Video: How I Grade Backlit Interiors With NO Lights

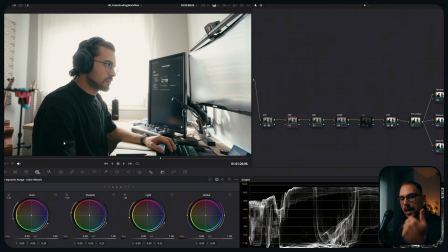So let's start with exposure, and I always use HDR wheels. I just feel like they work really nicely with me, to me at least. And you know, I know other people just use, you know, the offset in the primaries.
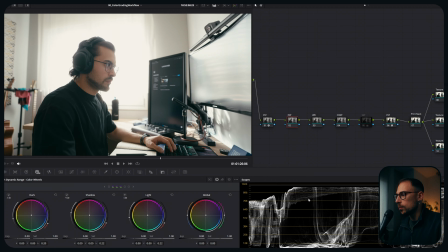I just like using the HDR wheels. So I'll go into the global, and I'll always keep a look at, you know, the waveform. But honestly, what I'll try to do is try to balance the image out as much as I can and get it to the mood that I would really like it, right?
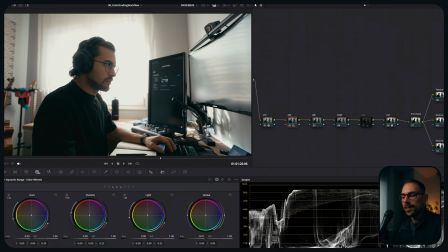So I'll bring it down slightly. You know, usually the issue you might encounter in these kind of lighting situations, also exposing with your camera in that situation, is you either expose for the window, so you have everything is silhouette,
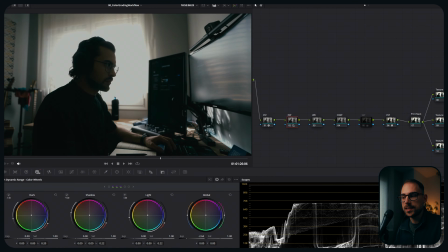but you're, you know, kind of keeping all the detail in the windows, or
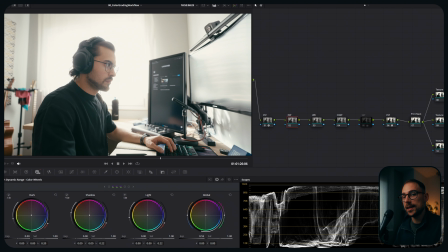you expose for the subject so you can clearly see the subject, but you're blowing everything out. Now, my approach is usually more that, I try to balance it out and I try to find a nice spot where I can see the subject,
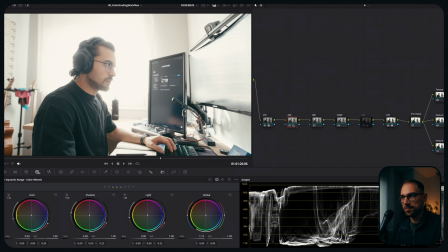but I'm not blowing out the window so much that it's just, it just looks amateur and you cannot even see that, okay?
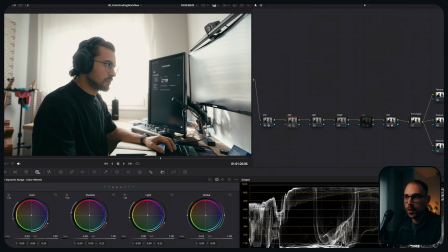So I typically try to go somewhere in between. So in this case, I'll just lower everything down. And another thing I really like doing here is because I'm in the HDR wheels, I will usually go to the specular.
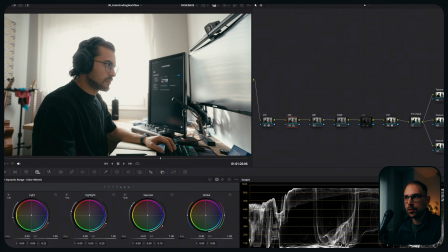You can see what it is affecting. I'll lower it down ever so slightly, and I'll do the same with the highlights, right? So I'll lower it down as well. And this is a quick exposure before and after. Now I'll quickly hop into the actual white balance.
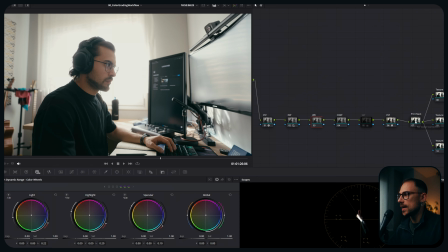Now with this, I might, just deactivate the print stack sometimes so I can actually see,
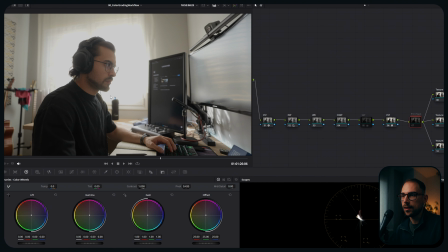where the image comes from, and it's not really affected by, the actual print stack or the shift in tones. So I'll get into the white balance, and usually here, I just really like using the qualifier tool, okay? So you see, I also take a look at the vector scope, and what I'll do is with the qualifier tool,
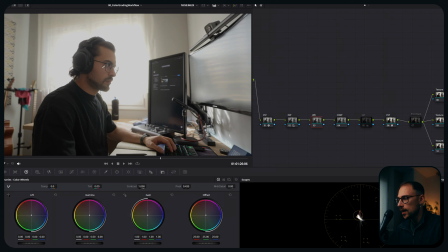I can really hover it through or onto the skin, and you can already see it's giving me a little circle right here under the vector scope, and it really helps me understand, whether the skin tones are going onto the green side or the magenta side. So I'll try to align it with this line,
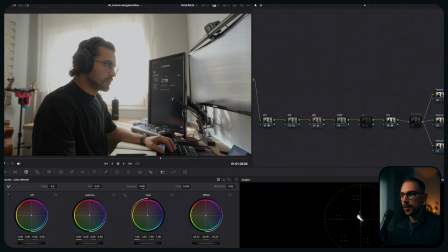and I can already see how it probably needs a little bit more blue because I know it's already quite warm and it needs a little bit more magenta.
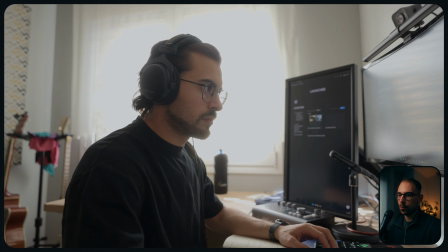So just by doing this, I already corrected so much and the image feels way more balanced, I would say.
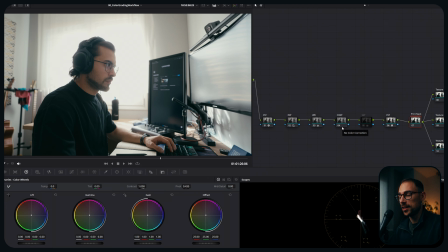So yeah, I can already activate the print stack once more, and you can see how this is quite blue right now, but we'll take a look into that later and I'll show you how we can do this.
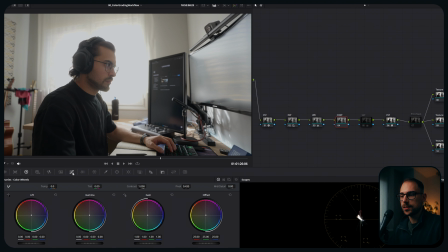But anyway, I'll also go into the contrast. Maybe what I will do is go into the waveform,
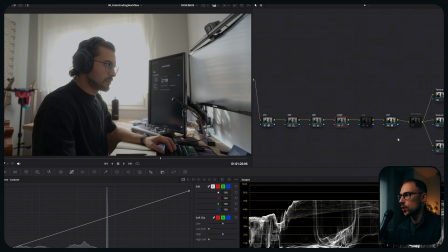probably bring those down just a touch more because I know when I apply the print stack, this will go up again. So this is why I'm always kind of balancing back and forth between the print stack and the rest of the tools, okay? I also know I want to lift this one up ever so slightly.
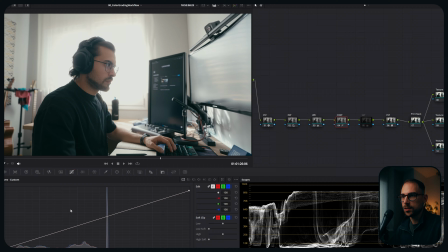Actually, I might apply the print stack once more so I can see what's going on in terms of contrast. And then I'll go back here and I'll try to separate it ever so slightly. So I'll lift this part up.
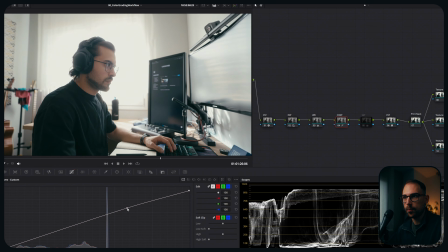So, it's creating kind of a point here in the skin you can see.
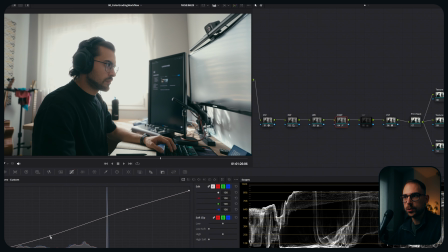And then those highlights, and I'll bring those down just a touch to keep that contrast alive. This is the before, this is the after. I might tweak this a little bit because I might want something like this.
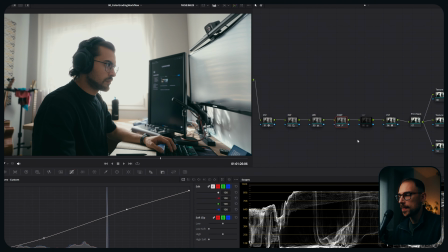Yeah, that feels quite good to me. And, we might also want to play around with saturation. So I will activate this node. It's not doing too much right now because I've got set it pretty low. So I'll increase it right now. But this saturation is not regular saturation slider.
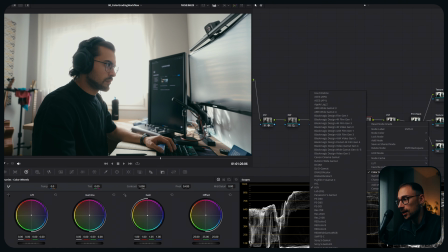It is actually set to, if you right click on it, you'll see the color space is set to HSV. That is hue, saturation, and value.